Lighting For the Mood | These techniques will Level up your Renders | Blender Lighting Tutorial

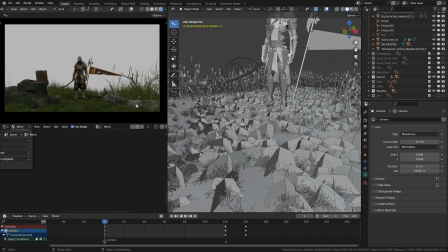So, let's roll up our sleeves and get to work on this exciting challenge. Here I have the final scene. At the moment, I turned off almost every change I made. Step by step, I will show you what I did and why I did them.
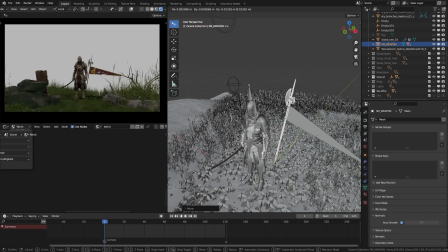Here, I changed the location of our flag from here to here. The previous position felt like it will take unnecessary attention, especially since I want the flag to just hang from this weapon.
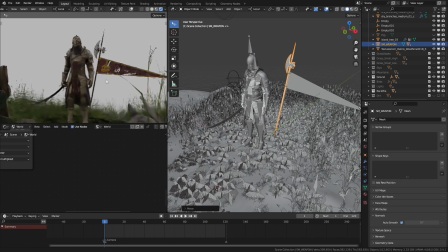And here, around our subject's feet, you can see these black areas.
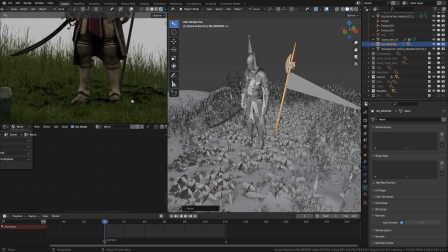That's happening because we have a lot of transparent layers in the scene, and we don't have enough transparent bounces to render them.
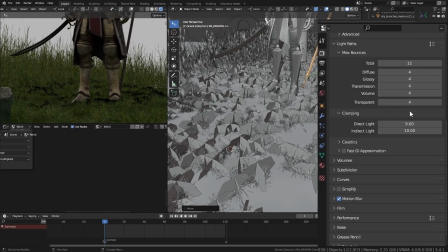So Here in the render settings, I set it all the way to 10.
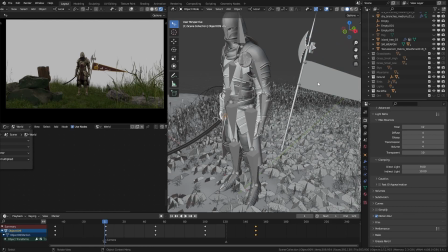Like I said before, I don't want my flag to wave in the wind. It gives me a sense of already existing energy. The whole goal of the scene is to give a feeling of new energy that is being creating with the sunrise.
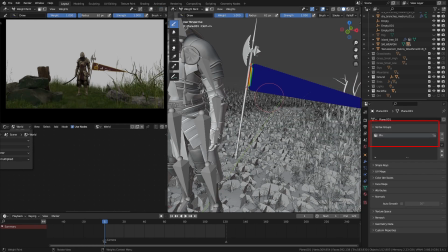So I created a vertex group like this and add a cloth scene to the flag.
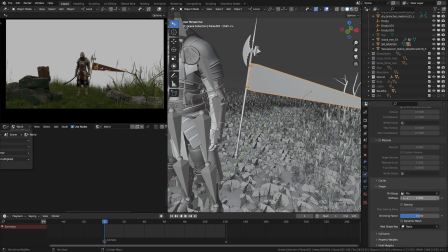Use that vertex group as pin group. Now when you play, it hangs like this.
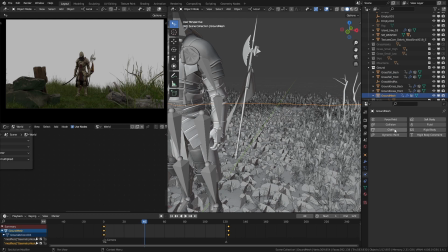Make sure to enable collision for the ground. Once you get your desired look, with the modifiers tab, you can either just apply it or apply it as a shape key.
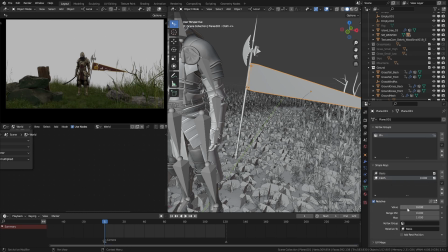I use the shape key method. What that does is it creates this shape key which I can use to blend between my original flag shape and the shape that the cloth scene created.
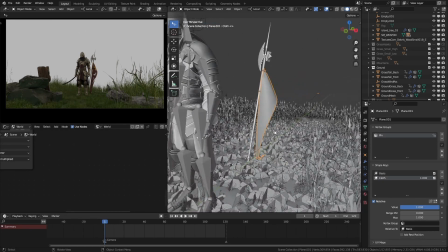This way, if I change my mind later, I can always go back to the previous shape. After that, I enable that flag waving geo setup I created and add a very slight movement to the flag.
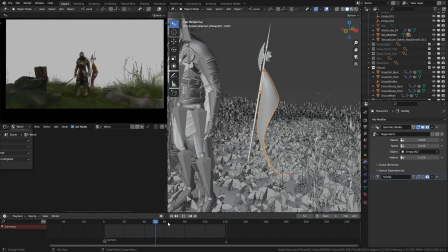Almost none. You can see when I scrub the timeline, it is very subtle.
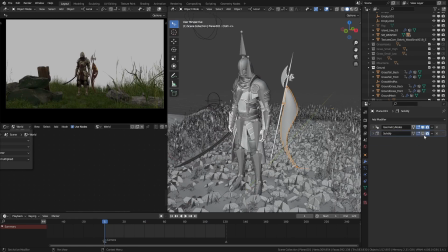I added a solidify modifier to give some thickness to the cloth.
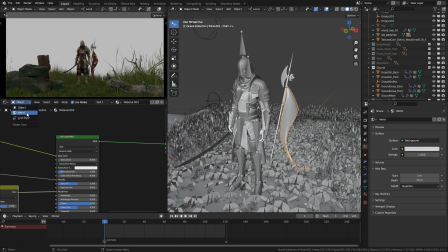To deal with our world in the shade editor, go to world shader type.
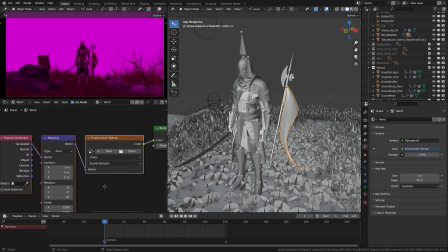Here I hit Ctrl T to bring this node setup and select an HDRI image.
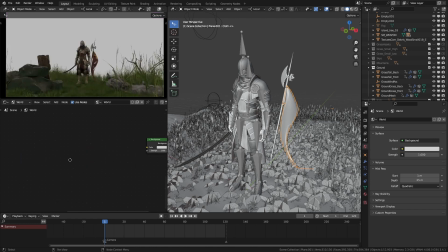I have imported this one,
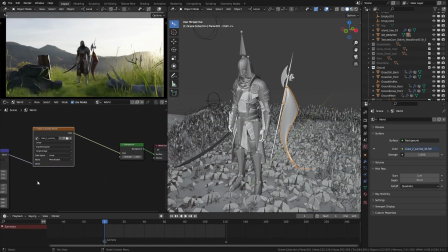and when I plug that here, you can see it immediately made our scene 1000 times better.
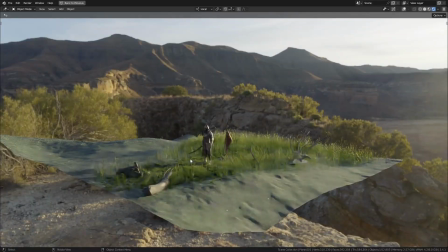That's the power of the HDRIs.
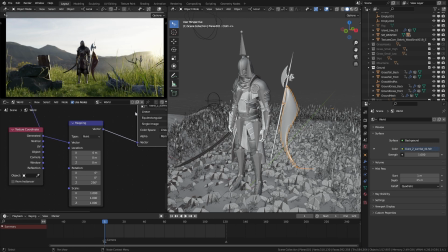Then I rotated it to place the sun to the side behind the subject. I did that because in a wide shot, when a person is looking towards the sun,
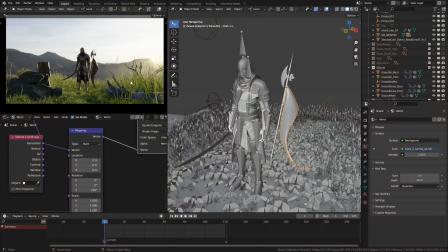often it gave me that sunset vibe. You are looking into the horizon after a hard day's work, resting. But when you have the sun beaming from behind, the past in front of you is fading away.
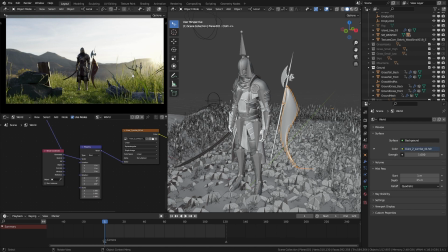I know there could be so many other factors which decide where the sun should be, but here that's the feeling I got and I went with it. Actually, I turned down the HDRI strength to 0.5.
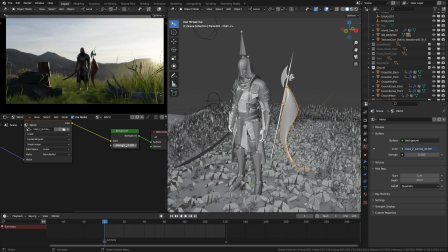I didn't like how much it illuminated the rest of the scene. I selected my grass assets and increased their material wetness value to 1. Although I want this HDRI to light the scene, I don't want it to be the sky.
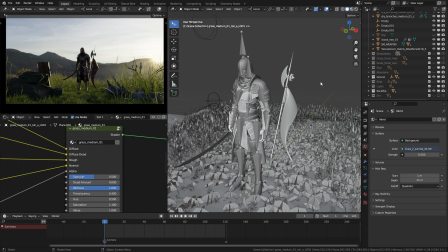I want one with a bit more details, especially when the sky has a big chunk of the frame. You can do that in a few ways. If you want one HDRI to light your scene and another one to be visible to the camera, you can do that in the shade editor.
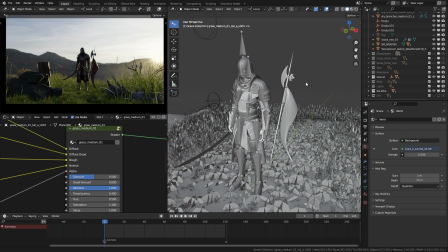I'll tell you how to do that later. But for now, I'm just going to use this image as my sky.